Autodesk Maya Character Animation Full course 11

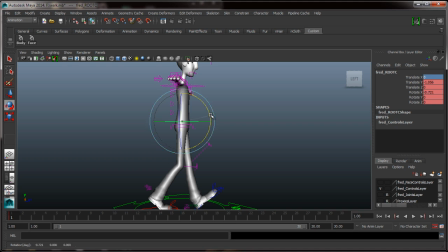244s
If he was really in a hurry, we'd put a bit of lean on his body,
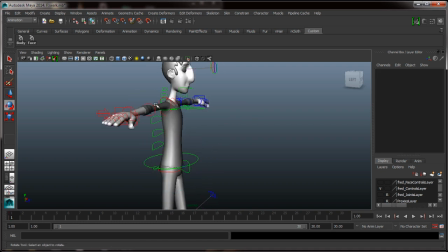249s
but he's not, so we'll just leave it like that to start off with. Just drop these arms down.
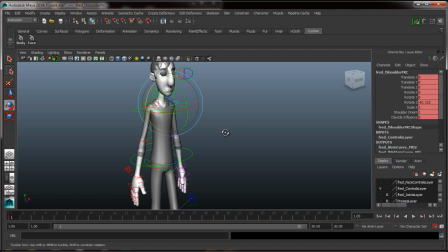262s
And you can see, you probably noticed by now that I'm not copying and pasting the values with the arms, because you don't want what they call twinning. So twinning is when both arms and legs are doing exactly the same thing,
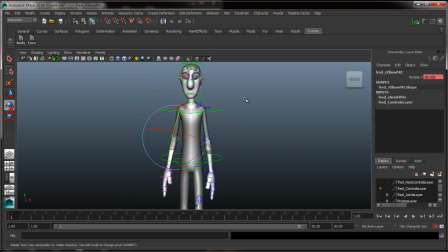281s
and it makes 3D animation look fake, basically. And there are numerous situations in real life when twinning does occur,
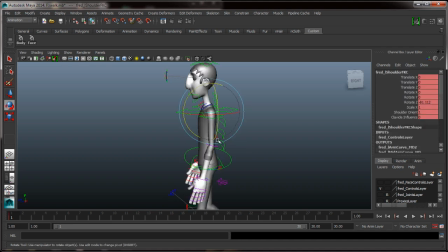297s
but you want to avoid them as much as possible in 3D for the simple fact that it'll make your 3D look not realistic, even though sometimes it is realistic to have twinning.
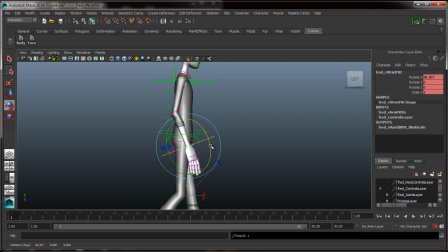So with a walk cycle, if you have your left leg forward, which this guy does, you will have a counter twist with your upper body.
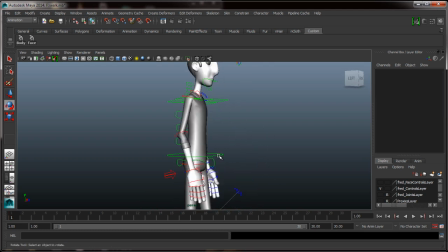328s
So let's give him maybe minus 0.5 twist in the hips.
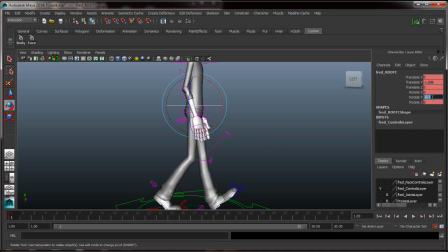341s
That doesn't really look like it did a whole lot, but if I take it away, yeah, no, it didn't. So let's go 1. Maybe we'll go 2 and just see what happens. We don't want to, like I said, it's a casual walk, so we don't want to do too much twisting here.
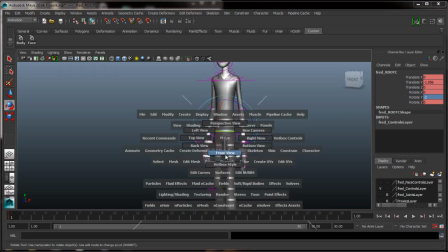360s
And I think, but let's go to the front view. That's probably a bit much.
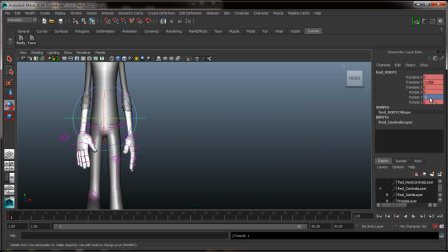366s
So let's go -1.
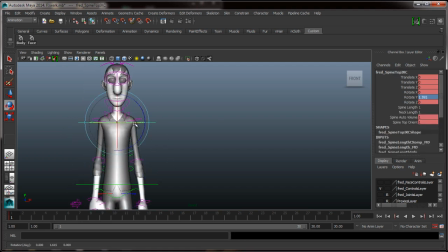371s
Yep, that'll do. And then we want to twist this guy in the opposite direction. So this guy will probably go to 2.
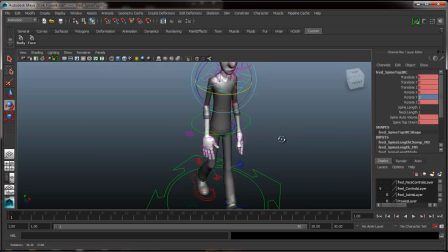381s
Let's have a look at that.
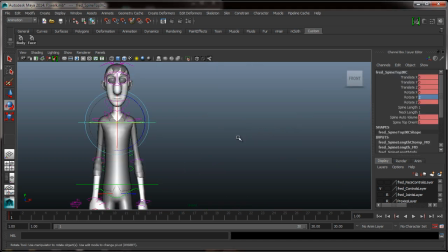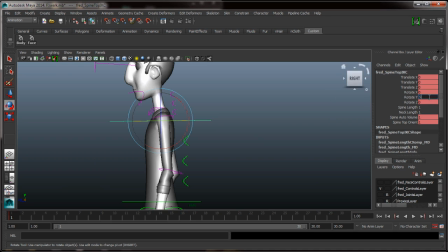391s
Maybe, let's see what happens if we take him all the way to 5.
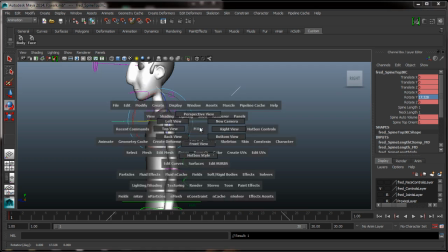402s
There we go, let's just do that.
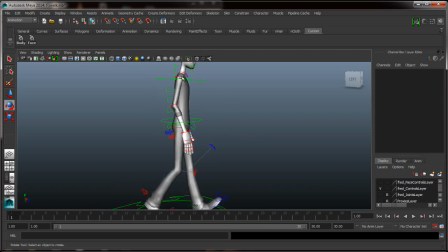407s
Okay, so that's already bringing this arm forwards, which is great, but we do want to chuck it forwards a bit more.
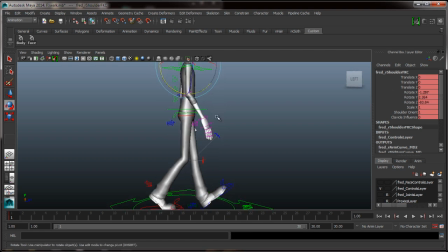417s
And again, not huge because we're doing a nice casual walk.
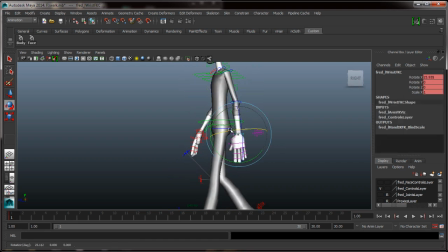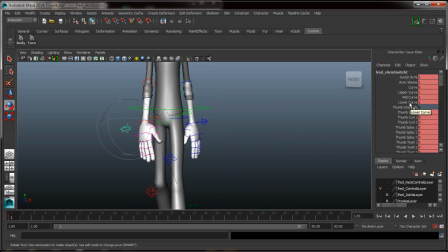439s
I'm going to pose these fingers on the first frame here. If I do it now, I won't have to do it later.
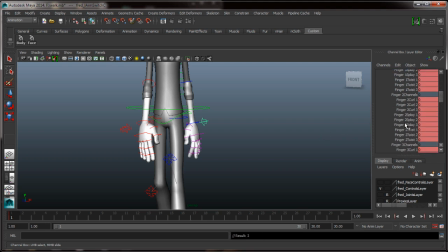456s
You know what, let's select all of these guys, curve them down. Let's curve these guys even further.
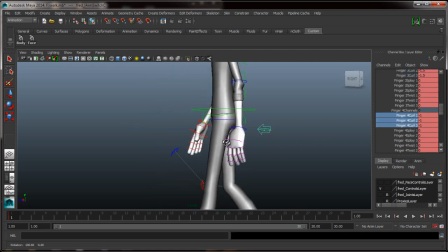471s
Get a somewhat natural looking hand position.